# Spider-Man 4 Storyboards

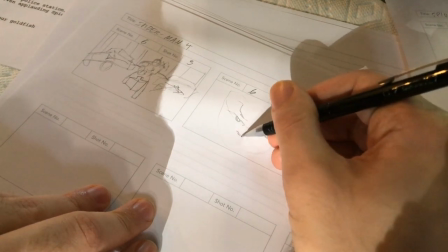Now we're going to punch in for an extreme close-up of the Rhino here as he's roaring and charging,
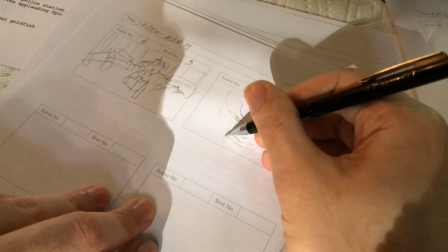and for that, realistically, the camera's going to have to dolly out while the Rhino's moving toward us.
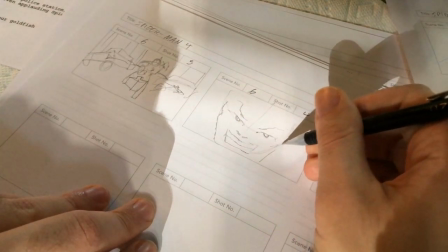It's going to have a subtle handheld feeling, not so choppy or motion sickness inducing,
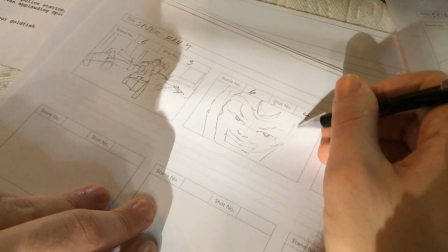but really I wanted to show the actor playing the Rhino, give him his close-up, and establish that character.
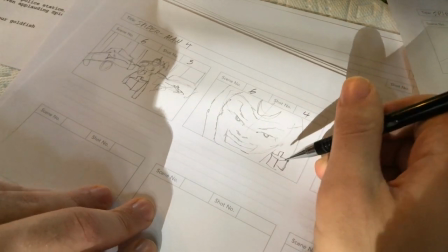We've already established Spider-Man, so cutting to him and his reaction would be a little bit redundant,
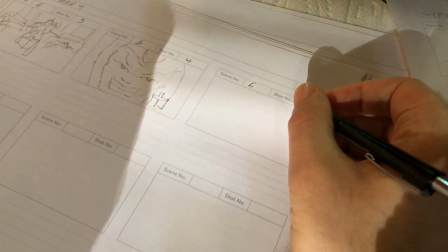but we do need to see how Spidey's going to respond to the situation.
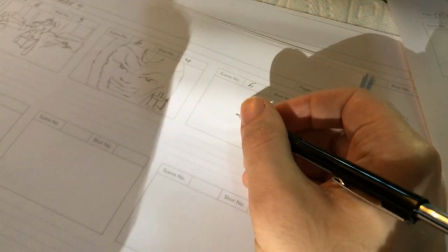So the script indicates that Spidey's going to come flying at the Rhino with a kick.
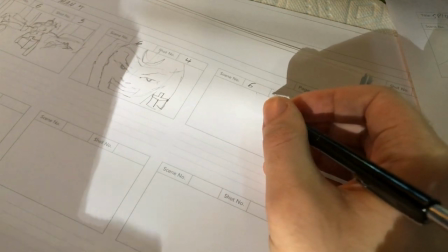So we wanted to set that up, and I thought, okay, if we're introducing the Rhino coming at us,
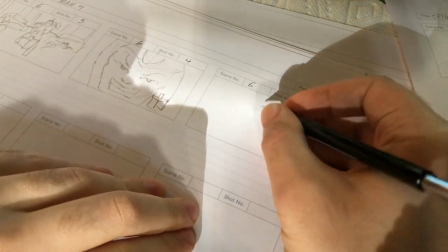let's give a high angle for Spider-Man and have him do his web thwip kind of at
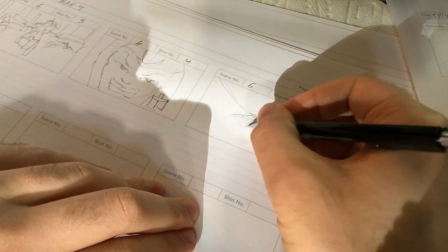the camera, but not quite. We're going to assume that he's going to latch onto a suspension cable,
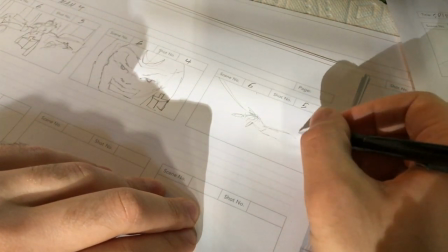but introducing that perspective and that depth as Spider-Man looks at where his web is going to
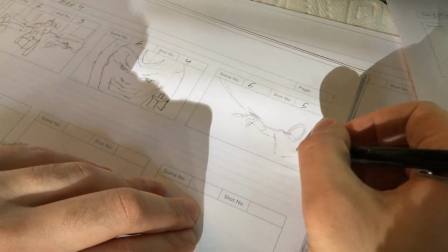go makes a shot more interesting than just a dead-on flat shot.
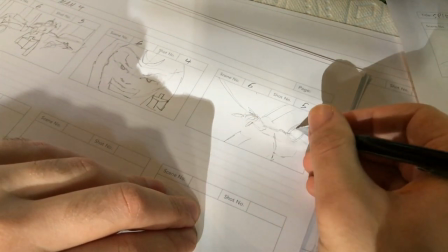Always rotate the camera whenever possible, and I just put some road lines to indicate that,
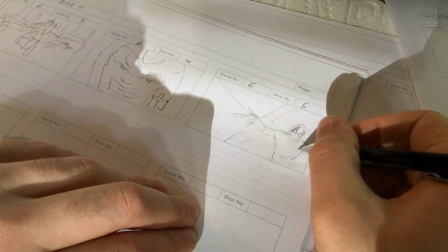okay, this is a street, and the triangle eyes are just Spider-Man in case anyone had any confusion.
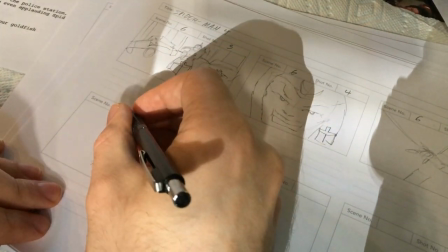Now, this shot, I wanted to establish, I'm a big fan of old fighting games, or just fighting games in general,
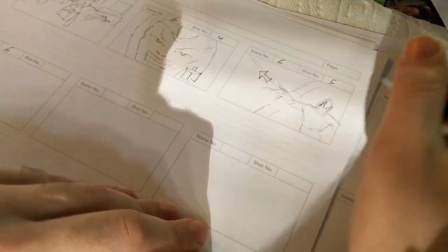and I love the equal camera angle. where you really get the size difference
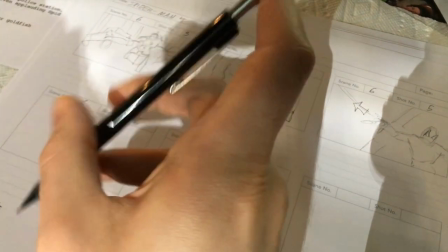of each character and see exactly how they size up against each other.
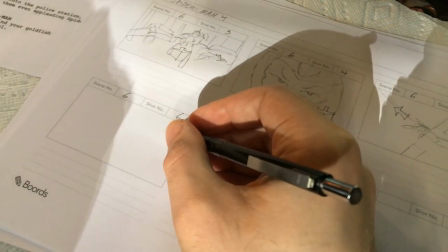So I wanted something similar to that, and
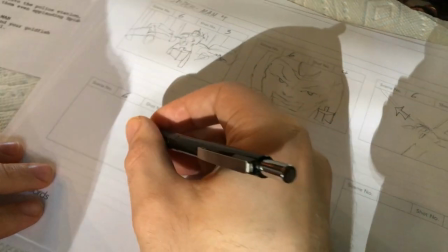I wanted wider shots since we've been getting these close-ups where you can see the bridge, we can see Spidey doing this flying kick,
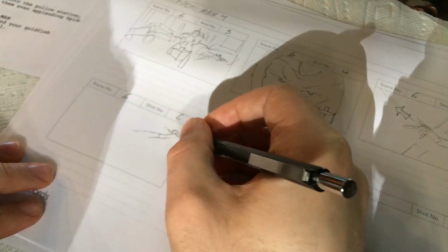and this Spider-Man would most likely be CGI,
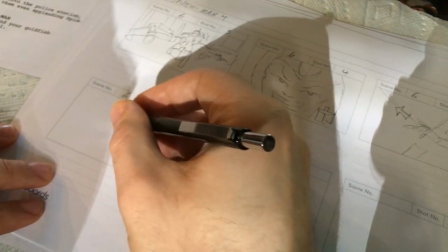and that's something that we determined through storyboards.
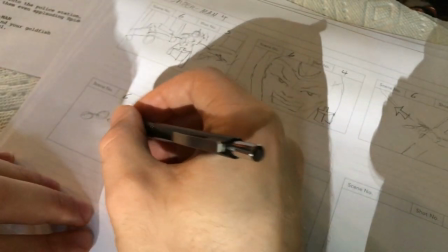We could just make it up as we go along, but the film would take much longer to get made, be much more confusing,
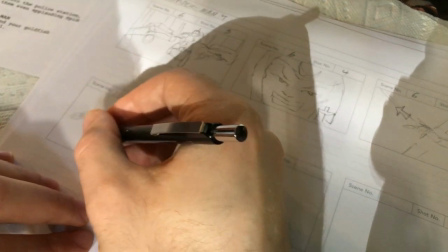and would get to you guys, the fans, a lot slower.
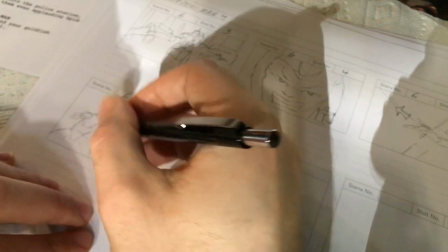Rhino here will probably be live action as he runs
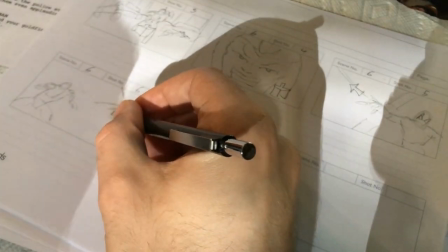in the timing, I'm going to make a note down below when I start writing in notes that I'm going to want Rhino in frame first before Spider-Man.
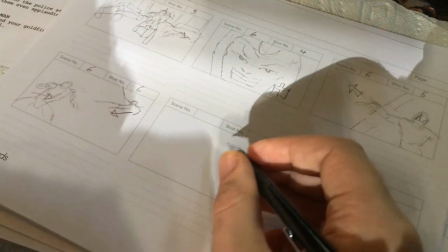And the reason I'm going to want to do that is it gives Rhino more time to set up and think.
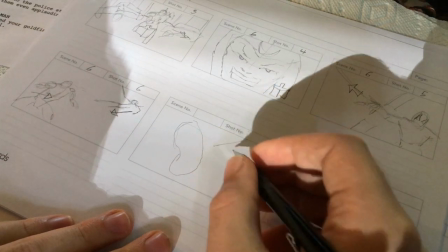And here we're getting an insert shot, and that weird bean shape is supposed to be a foot.
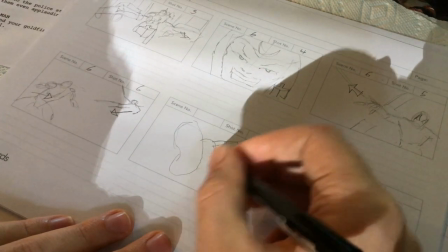This is essentially what I do for rough sketching.
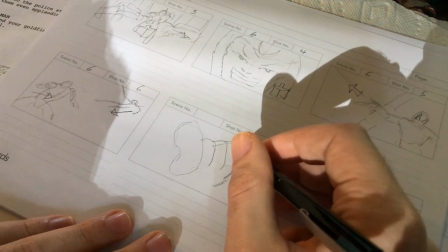Is my comics is pretty much my final storyboards for internal projects.
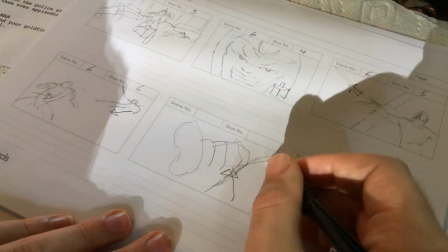And the Rhino's arm is gonna, or his hand is gonna shoot up and grab Spidey by the ankle as the foot comes in.
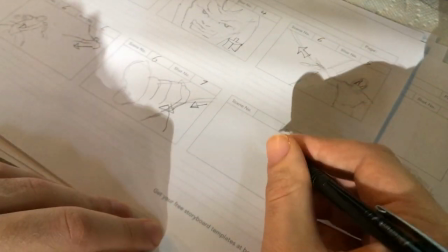Insert shots provide critical information to the viewers, and I always like to keep things moving in there.
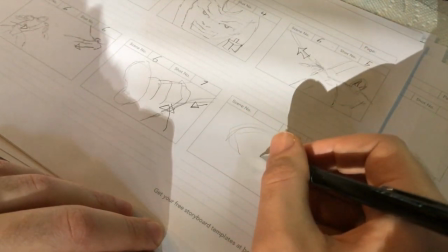So now we're gonna come up with our bigger shot for the sequence.
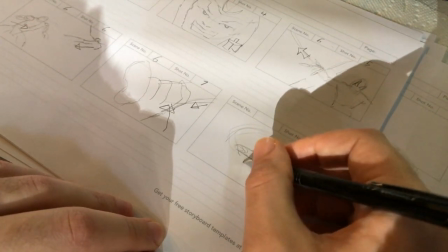It's gonna be a lot of fun, where Rhino starts swinging Spider-Man around in circles.
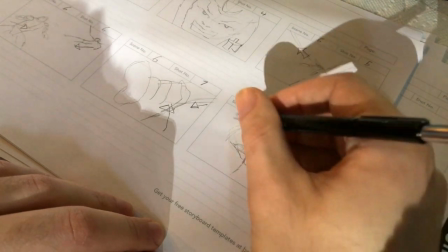Uh, Again, I wanted to keep this very Silver Age, like something that uh,
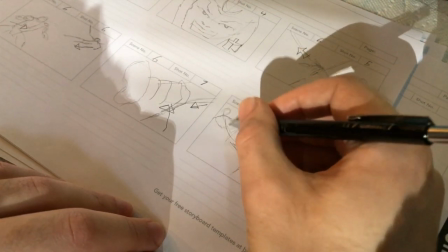that Steve Ditko would draw, as Rhino swings Spider-Man around.
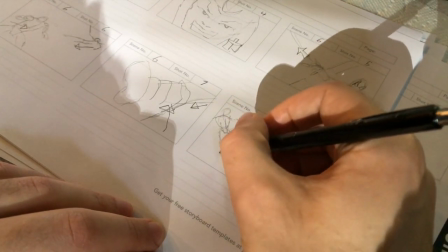We're going to keep this at a lower angle to make the Rhino look more imposing.
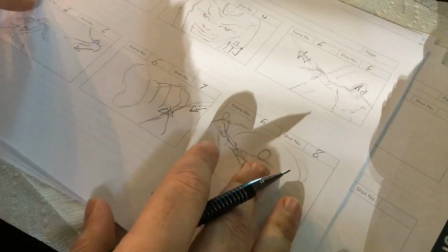And uh, I go in later and start adding in details to this, like arrows where things are supposed to go.